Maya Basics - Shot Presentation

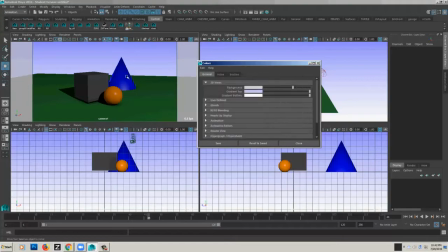[12:24]
like blue to like a white or something like that, I can play with the colors of that and get a gradient as my background sky.
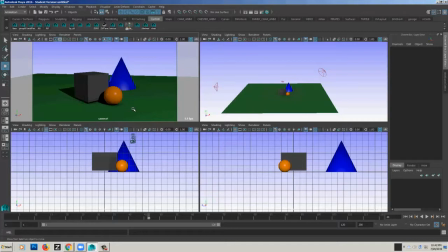[12:34]
So again, these are just some quick things to just apply to your scenes to make them a little more presentable before you do your play blast. I noticed that this is not on the ground, so this is floating. Okay, and I think that's inside the ground maybe.
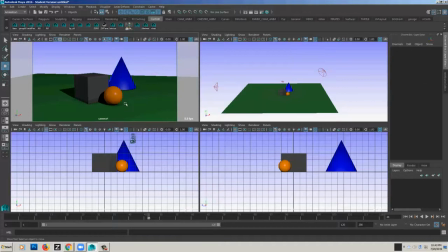[12:51]
So, you know, if you're doing a shot with a character or something, obviously this can go a longer way. So now one thing I want to talk about is using cards as a background and or as foreground elements.
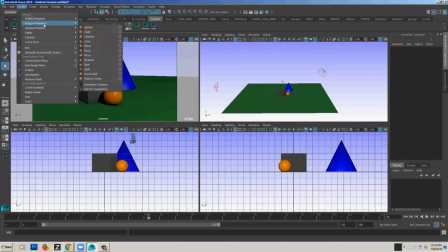[13:05]
So what I'm going to do is just create a polygon plane.
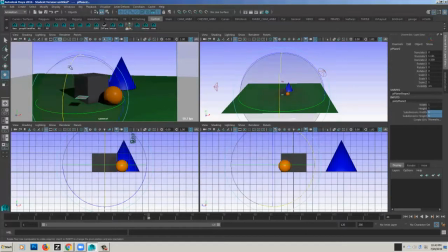[13:14]
Let's take down the subdivisions. Let me rotate that to camera 90 degrees.
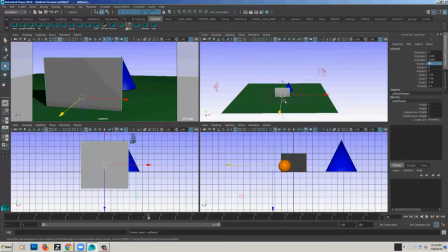[13:22]
So what I'm going to do here is I have actually, and this is per one of my students' requests, he wanted to know a good way to do this.
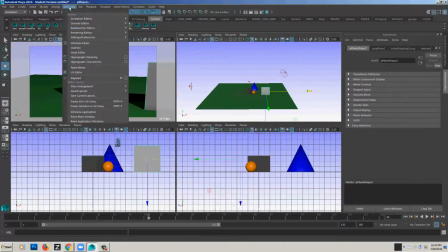[13:31]
So I'm going to create, just going to open up my Hypershade,
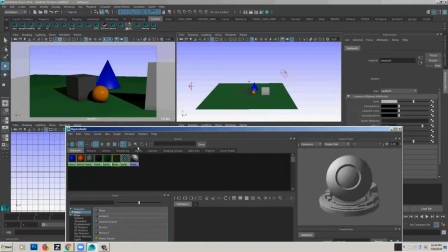[13:41]
and we're just going to make another, just make a Lambert shader, Maya shader, drop that on there,
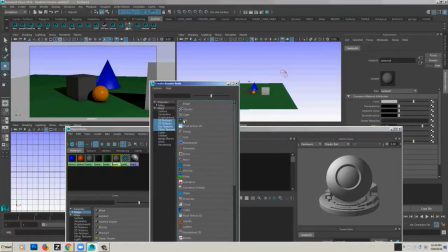[13:49]
and I'm going to navigate
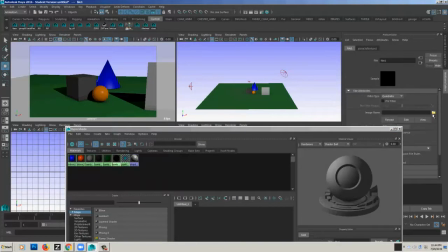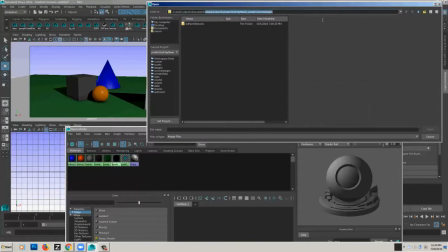navigate quickly.
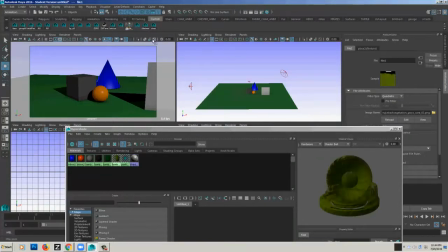So I'm going to go into texture mode. And so what I have here is this is just a
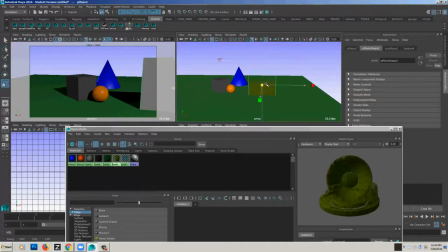[14:20]
card that has some grass, a grass texture, and this is in a PNG format, so it actually supports transparency. If I hit 6 mode here, you'll see. So it supports transparency.
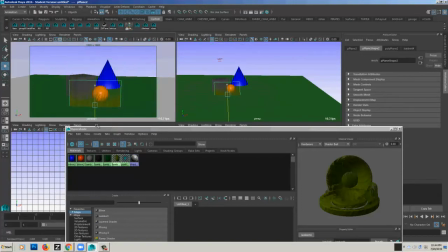[14:33]
So it's, if you use like a PNG or TIFF or certain formats that support transparency, you can get, you know, you can see it in your actual viewport. So what I would do with something like this is probably just duplicate and move this around a lot.
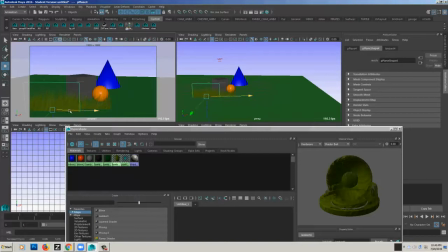[14:48]
Maybe flip it directions a little bit, and different heights, just varied up to.
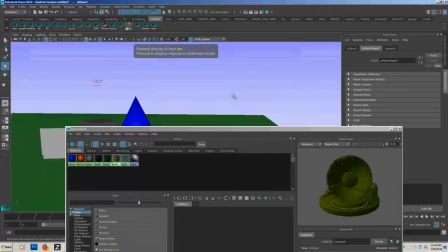[14:54]
Oop, might do it quicker in perspective view.
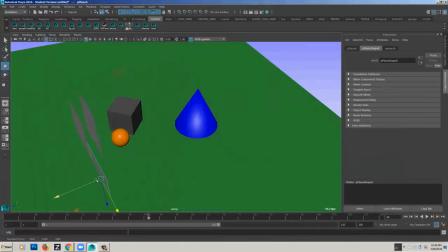[15:01]
So I'm just going to dupe this a bunch of times, flat to my camera, basically just to give a sense of depth and variety to the grass. So I'm just using Control D to duplicate this a bunch of times and move it around just to give some thickness to my grass.
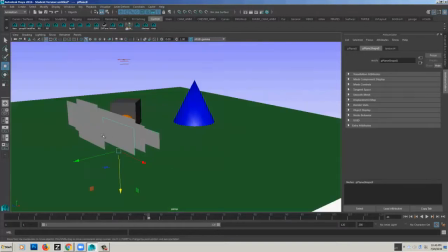[15:21]
As just an example. And, you know, vary the height and stuff, so it's not so obviously just duplicated.
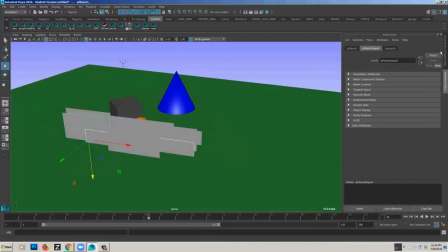[15:28]
And then some of these, actually, if I want to
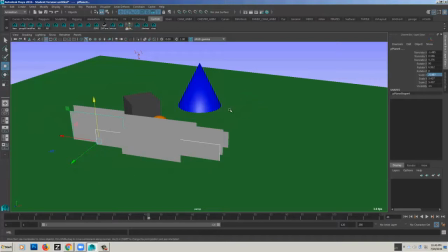[15:32]
scale it in -X, it'll just let me show you what that does.
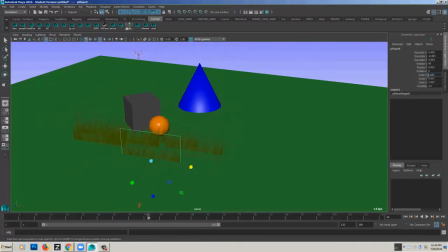[15:38]
If I scale it in -X, it's basically just gonna reverse it, so it's going the other direction. And this is just another thing I can do for more variation, so it doesn't look like the same card duplicated over and over.
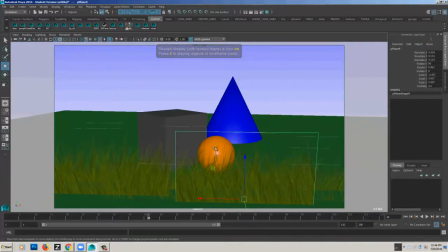[15:48]
But by doing that, I can quickly get, you know, something that sort of looks like you know, some simple grass in a scene. You know, if I duplicated that way more, obviously that would look better. I notice here that the top of my texture actually has a little bit of
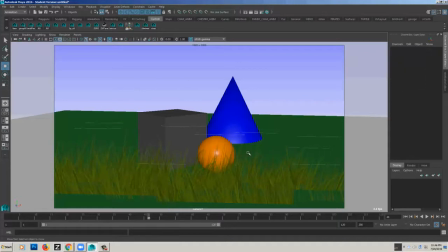[16:03]
there's a little stripe across the top, and that's just because the image I chose wasn't great. But that's a quick example of how you could get like grass or something like that, and it's literally just, you know, faking some of that in front of the camera can make this look more lush. So one other thing I like to do, obviously this is a very, very simple scene,
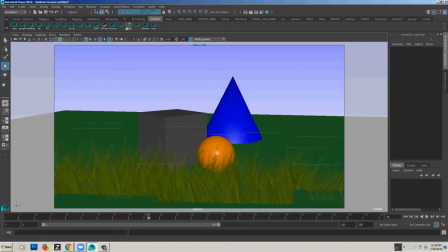[16:21]
but I want to actually pull up my demo reel and talk about some of the other techniques I use for set dressing a scene. You say I'm doing a character talking, you know, just standing in front of the camera talking.